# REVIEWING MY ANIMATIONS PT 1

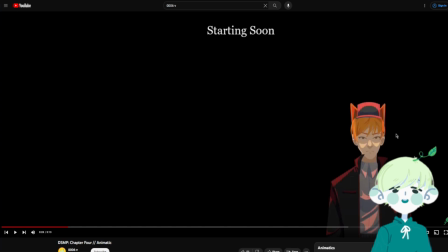Anyway, another thing that I had learned in this time was the sound moving left to right. If you rewatch this by yourself, you're gonna hear it left to right, and then there's more audio cues.
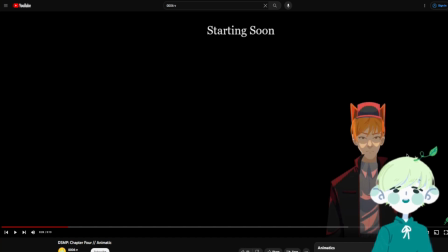And my most recent animation, the one that was doing surprisingly well, I'm very happy about. We'll get to that when we get to that. There's a lot of audio cues, as well as audio moving left to right, across the room, back forth.
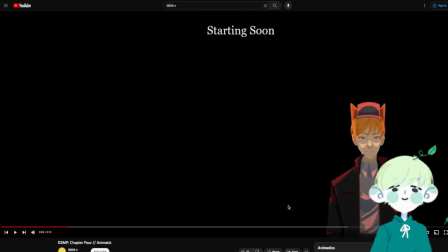Yeah, like I absolutely love that. And as soon as I figured out how to do it, I did it. I took advantage of that immediately.
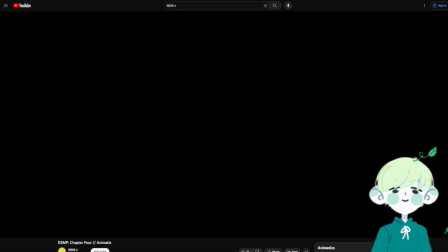I still didn't have a foolish design yet. For neither for Purpled, I was just kind of throwing it in because I was like, they're part of the crew, so I have to figure it out.
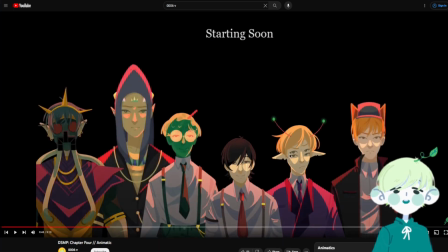One of the things I would have corrected, make them blink. If you plan to do something similar to this, I recommend have them blink, make them look alive. Right now they look like images, which they are, but I would recommend it in order to make it look a little more lively or a little more movement.
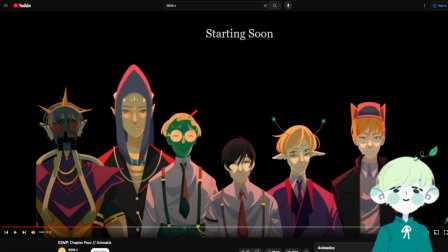For that, I would recommend Adobe After Effects, I think it's called. I haven't used it, but I've seen people do absolutely wonderful things with that, so I recommend that.
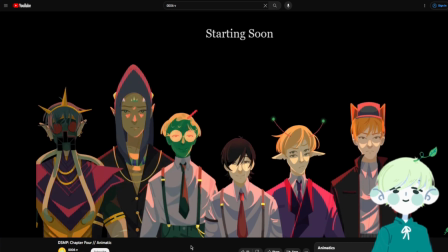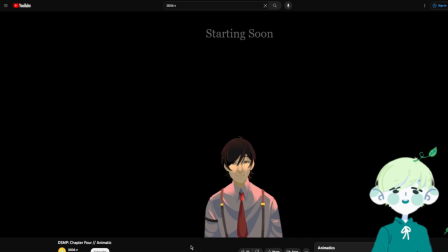And delayed lighting, also another favorite thing of mine.
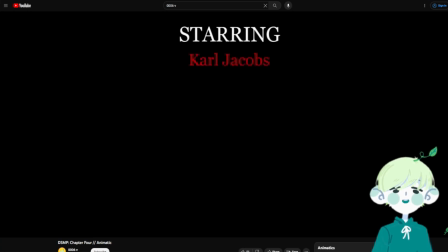The audio fading to tunnel. I would have corrected the text so it's not so slow, because it feels like it's kind of dragged. I would have also added more names, but I couldn't think of anyone who would be in this lore.
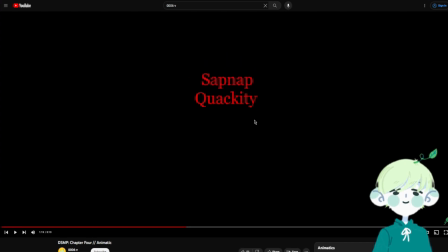let me say this right now. Okay, what's it called? I think it was during this time that the whole like community,
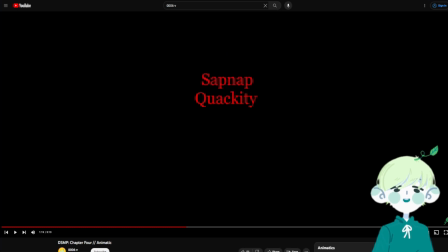all 5 of us in the Carl Anthony community, really wanted them to, the 3 of them, to really communicate. Well, their characters to communicate, get along, etc. But that's all we really wanted.
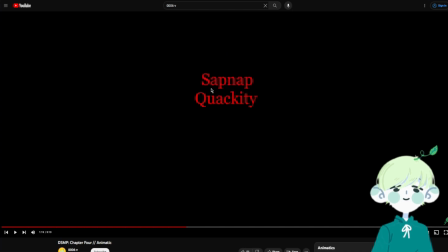And then since Q was the main directive for his lore, because obviously it's his lore, we didn't always get that. So that's what we were hoping for the fourth chapter, I'm assuming, to be. That's why I'm assuming that's why I only put like the 3 names. I'm trying to like reconnect because it's like what, 2 years ago? Let me check. Yeah, 2 years ago.
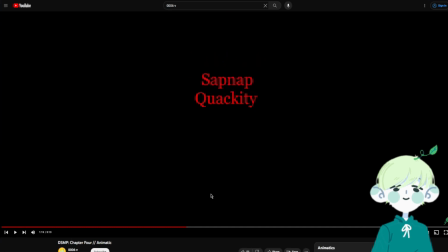So that's what I'm thinking at most. I think that's why I didn't throw any more names in there, because the last one we had gotten, it wasn't really called Napity. I think it was more like um working on Las Nevadas and new integrants, I think it's called,
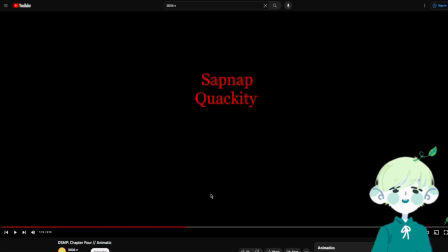or new people, essentially new citizens and stuff like that. And that is what we were really hoping for, the real crumbs essentially. But either way, I feel like I should have put more names there.
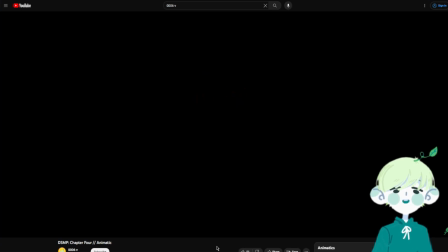I feel like that in part was smart, having his name fade last. I should have faded the music better there. Again, the editor makes it a little more complicated.
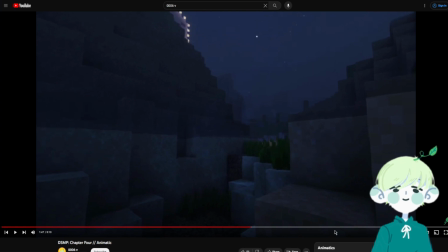Okay. You can watch this part on your own.
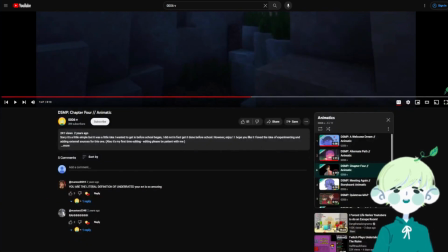I mean, I was gonna do it, but then I was like, no, this is not part of the animation itself.
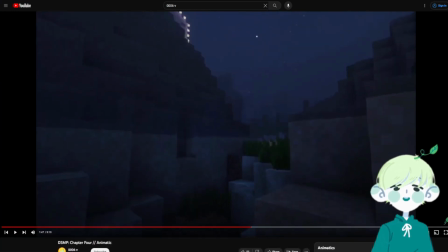But yeah, essentially, it's more like a snippet of what like I think would have happened or would have been cool to see, you know.